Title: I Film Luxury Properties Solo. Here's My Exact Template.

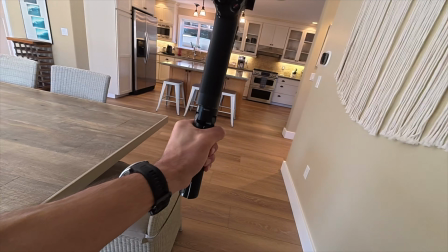4:09 And here we go. I'm gonna do a push. 3, 2.
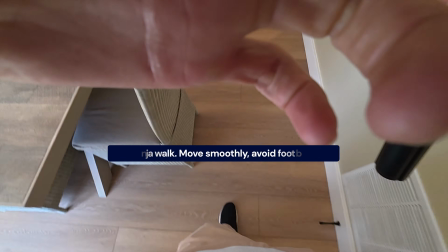4:16 And it's super important. I'm gonna just redo that shot one more time. I don't know if you can see my feet, but I'm like ninja walking them.
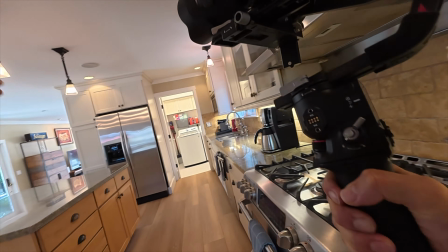4:23 So again, if we came in from one angle, we would bounce and show the other. 3, 2, 1.
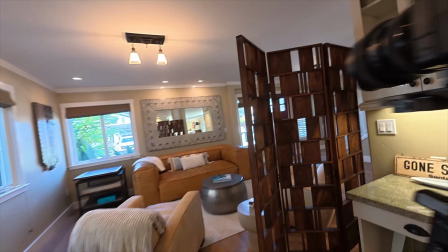4:31 Nice. Okay, so we're at the stairs.
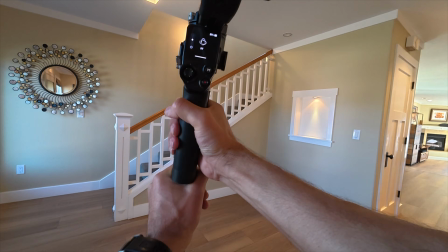4:35 One thing I like to do with stairs is do kind of like a curving shot to show a transition.
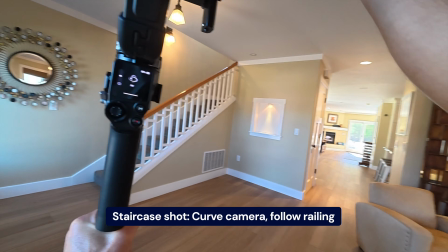4:42 It's gonna be a big curve to get up to that second level.
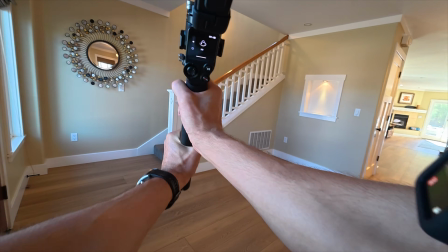4:46 So, and then I'm just gonna be like kind of pushing the gimbal from the bottom and twisting with my hands to the right.
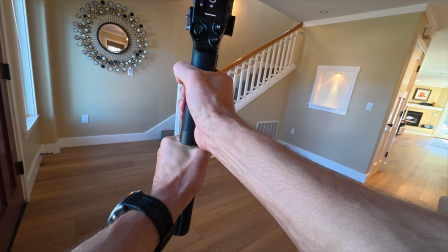4:52 Here we go, 3, 2. So to get the opposite angle, we
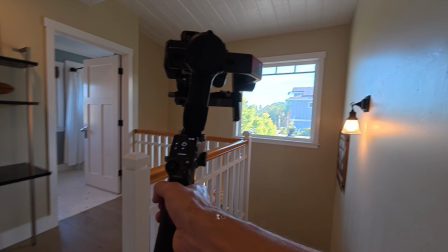4:58 You know, we pushed up from the top of the stairs. Now I would start with the gimbal tilted down,
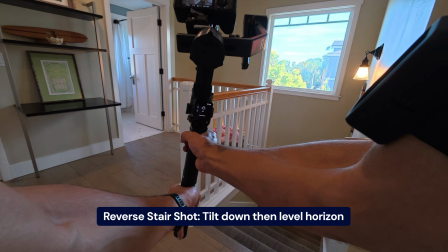5:04 same mode, PTF, and then pull back and kind of level out the horizon.
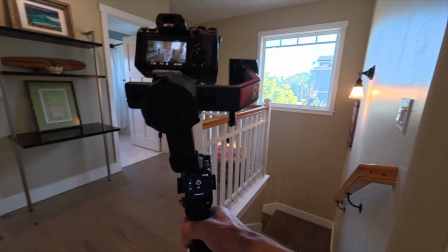5:08 This shot I think is trickier in my opinion because finding that horizon takes like kind of the right timing.
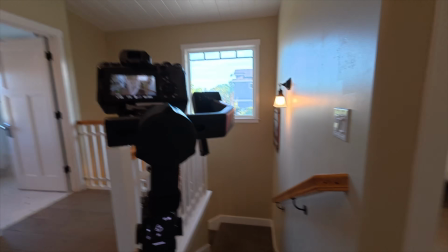5:15 And here we actually have a really short run in. So to go from the bottom of the stairs, you know, and kind of thread the needle through this door is going to be tricky.
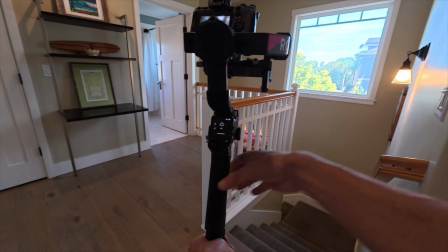5:23 So let's see if I can pull this off. Tilting down. 3, 2.
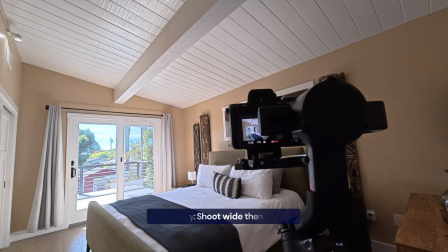5:32 Okay. So with these long rectangular rooms, they're a little bit more awkward to shoot.
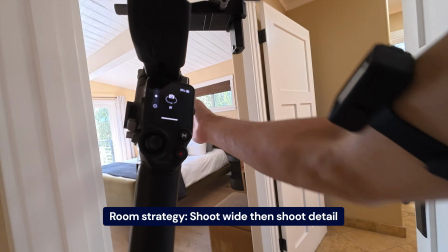5:37 I would normally curve right to land on the bed, but I'm actually gonna have to curve left to get around this door.
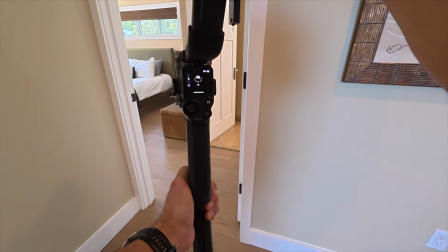5:42 Let's go ahead and start back here. 3, 2, 1.
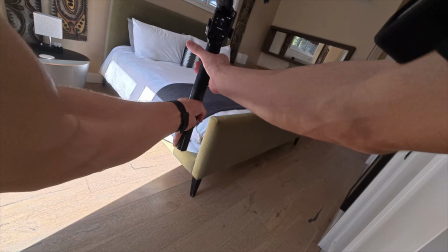5:50 3, 2, 1.
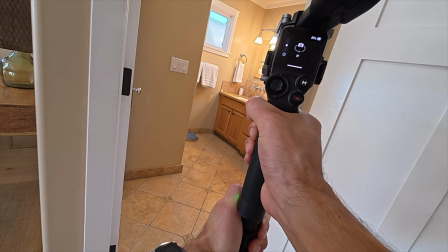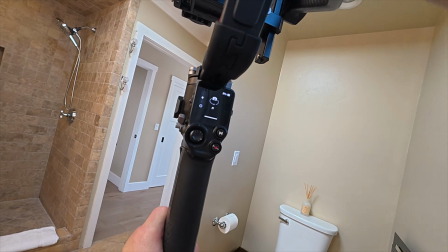5:57 Nice. All right, so I do want to show this back angle of the showers. So what I'm going to do is basically just squat.
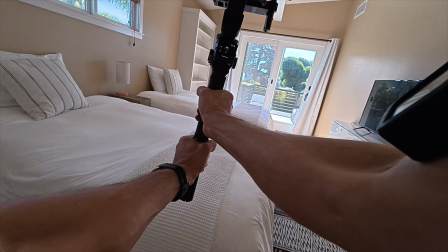6:09 3, 2.
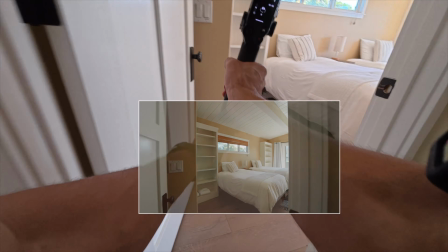6:12 Boom.
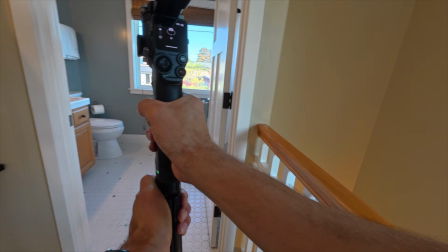6:17 Nice. 3, 2, 1. Nice.
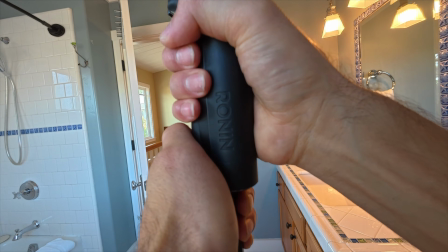6:23 3, 2, 1.
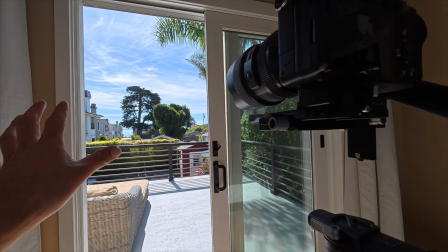6:26 So coming out again to kind of show the transition, if you can, if it's a slider like this,
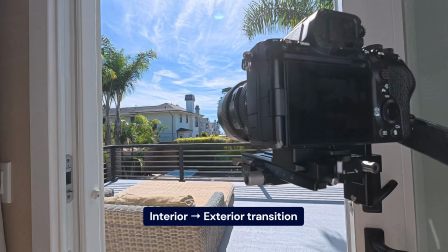6:33 I'll actually step through the threshold, and that kind of gives us the transition of like inside to outside.
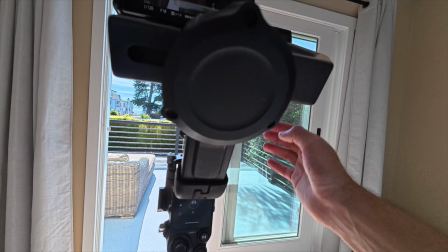6:38 I'm gonna put my arms low and then push.
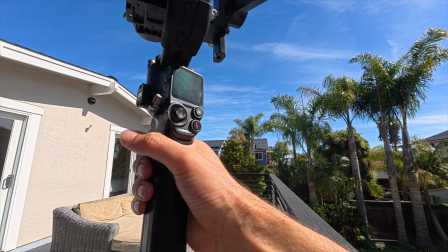6:45 Okay, so a pullback here would be kind of nice because that shot was a little bit cramped.
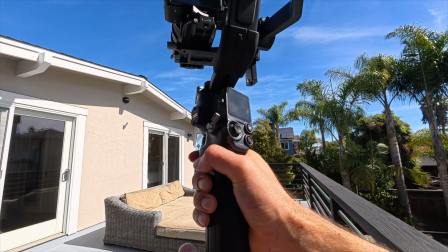6:50 You didn't really see the full deck. You didn't see the connection to the other bedroom there with the double doors here. So I will just do a nice little pullback.
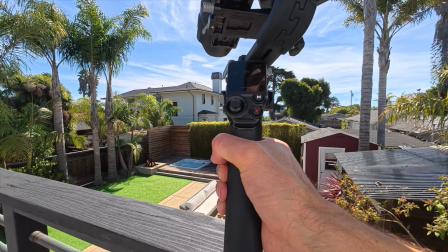6:57 3, 2, 1. Awesome. So basically, I think what I'm gonna do for this one is like, I'm gonna kind of like slide the gimbal.
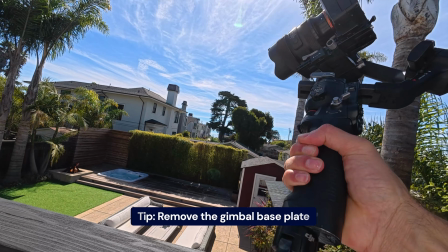7:06 Sometimes when you're coming off a balcony like this, you can actually just take the base plate off or the legs there.
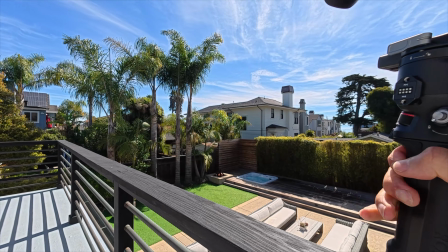7:12 And it's a little bit shorter of a grip, but it gives you clearance to kind of do funky shots like this.
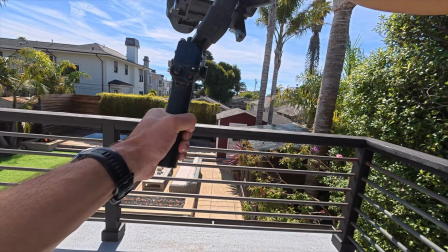7:17 So I'll start over here.
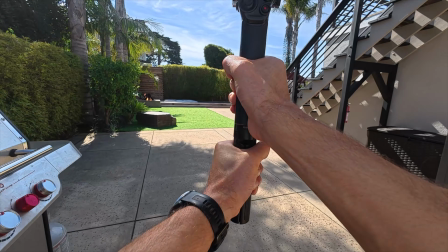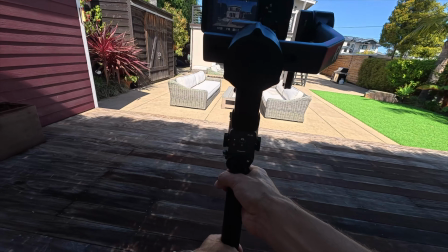7:26 And this is actually pretty cool because I get the house in the background. So I think I'm actually gonna push, and I'm gonna push over
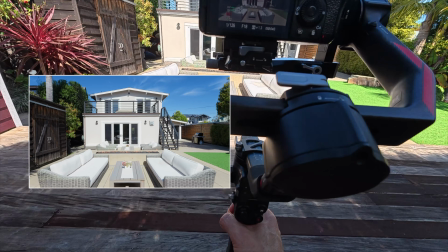7:35 the table here onto the fireplace.
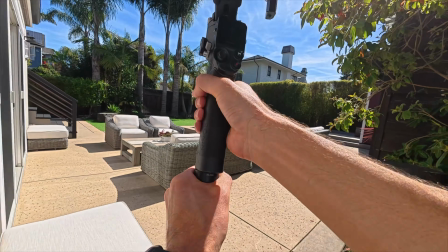7:42 Now I wanna do one from this side.
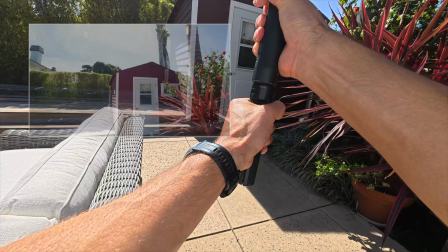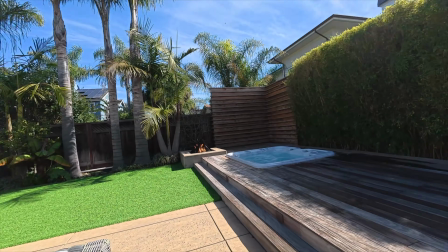7:51 Boom. All right, so last few things here. Obviously I wanna feature this hot tub.
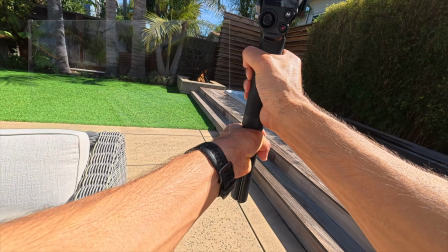7:57 Starting back here, I'm gonna do a sweeping, curving push.
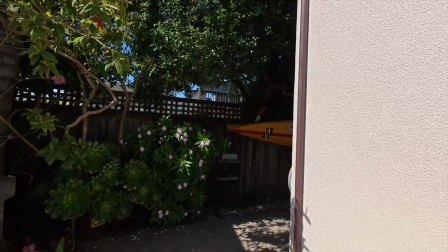8:04 All right, 2 more features. So this is kind of a surf shack, and they've got all the surfboards over here.
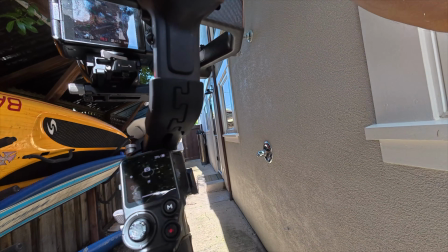8:11 This is actually a really important feature. They've got an outdoor shower, so I do wanna show this.
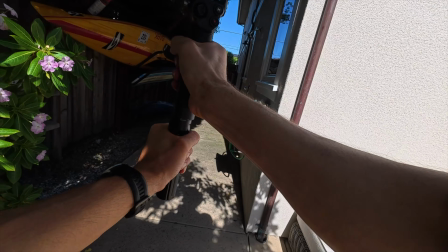8:16 3, 2, 1.